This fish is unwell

so I found a pretty decent spot it's really really loud it's because I'm next to a highway and there's a ton of cars driving behind me there's actually like right over right behind here is like a ton of cars driving by so right next to this pine tree which is great because it
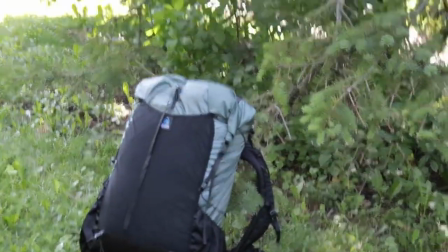(4:19)
makes that like outdoorsy kind of feel like we're going for with that backpack so now that we've got a good spot and it's naturey fits the backpack now I can just go through that list and knock out a bunch of the different things that i want to record what's nice about google docs
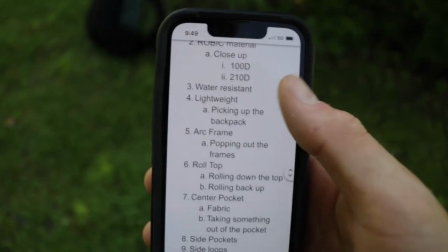(4:31)
is i can just literally pull this up on my phone and go through everything that i have written down and knock out these things one
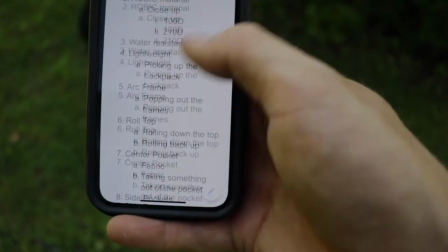(4:37)
by one we're just going to start at the top and go all the way down the list at this one location right here so i'm going to be
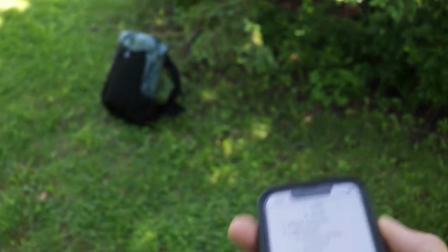(4:44)
using probably two different locations so we have some different options and some different backgrounds with
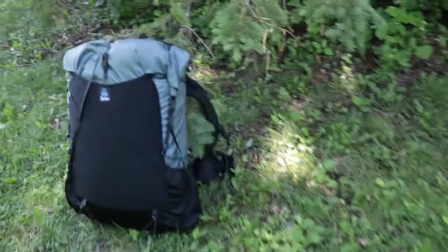(4:49)
all this b-roll also i'm not going to do just the backpack itself i'm going to get like
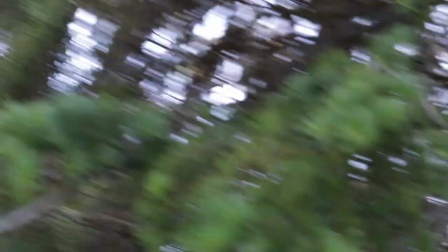(4:54)
other surrounding things as well like this pine tree right here that are outdoorsy and associated with backpacking so
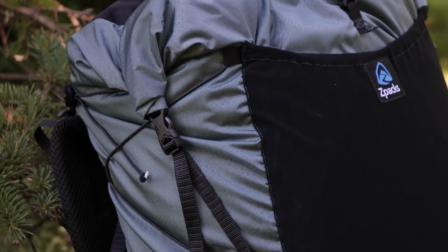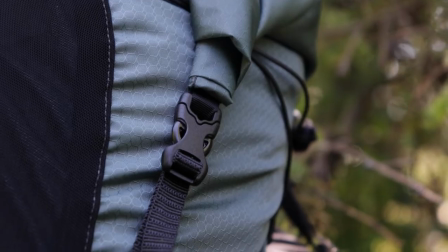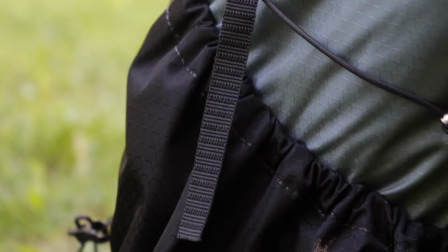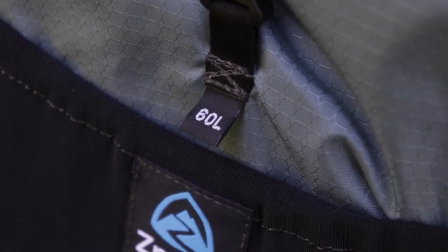now I've basically gotten everything on the front of the backpack I have to go through and do all the backside you know this branch was doing really
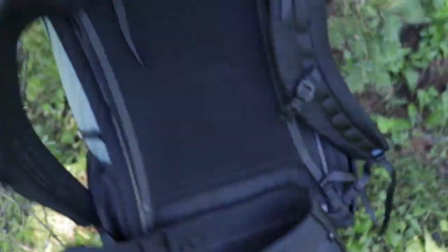(5:36)
well before for me well this guy maybe this one helped oh come on you guys oh there we go that'll work look how pretty this strap
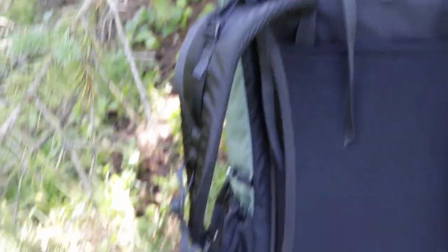(5:44)
looks. Then we got Mr. Wonky here over to the side.
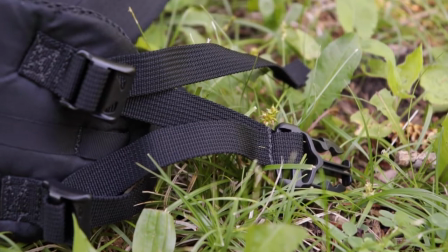There I finished all of the b-roll here at this first location. Also a challenge of this one. I don't have a gimbal that I use for my camera. I would love to actually have a gimbal to hold on to. Like right now I'm just holding on to my gorilla pod out in front of me. And that's all I use in order to keep everything stable. It'd be so much easier if I had a gimbal to use that would do all the stabilization for myself. Instead I have to try to move as smoothly as I can while I'm filming this so it's actually really hard to film smooth footage we don't have a gimbal but I think it helps me be a better filmmaker or videographer or whatever YouTube or whatever you want to call it all right let's
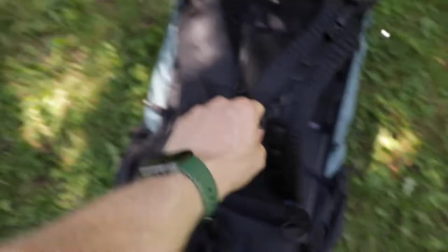(6:31)
go to that next location now I need to get a new drone thinking about picking up that like Mavic mini pro whatever that is that thing looks sick and plus it's super lightweight it's only like a pound or something total and that would be perfect for me backpacking that Mavic Mini Pro looks
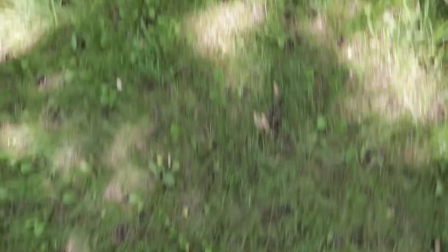(6:56)
pretty freaking sweet looks
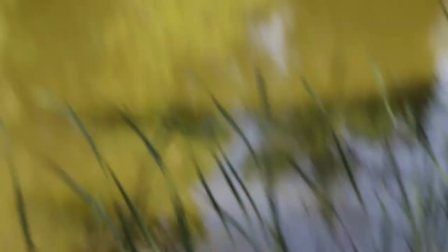(7:03)
pretty green right now it's kind of gnarly looking I mean it's like pond water everything looks really
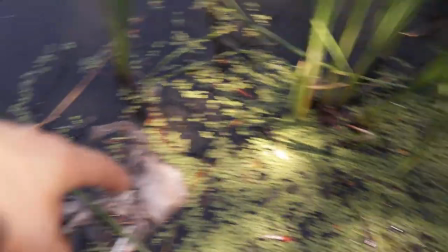(7:11)
nice but and there's just garbage right there can another
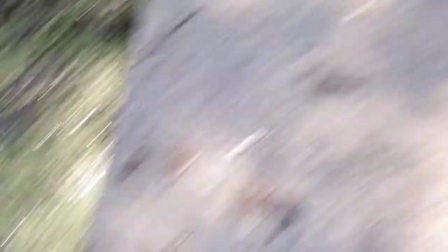(7:19)
piece of garbage fast food container a glove a couple more cans whatever
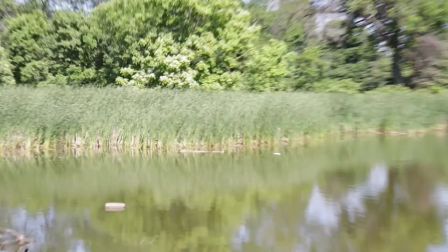(7:27)
that was some feathers but otherwise looks pretty nice out right if you just don't look too close it looks real pretty but if you look at the detail it's kind of rough Well, I think this is actually a pretty decent spot as long as I can just not get the garbage in the video the literal garbage in the video Yeah, that looks pretty good. Okay, so we're gonna go through and repeat everything that I just did one more time here I'm gonna have a ton of stuff to film.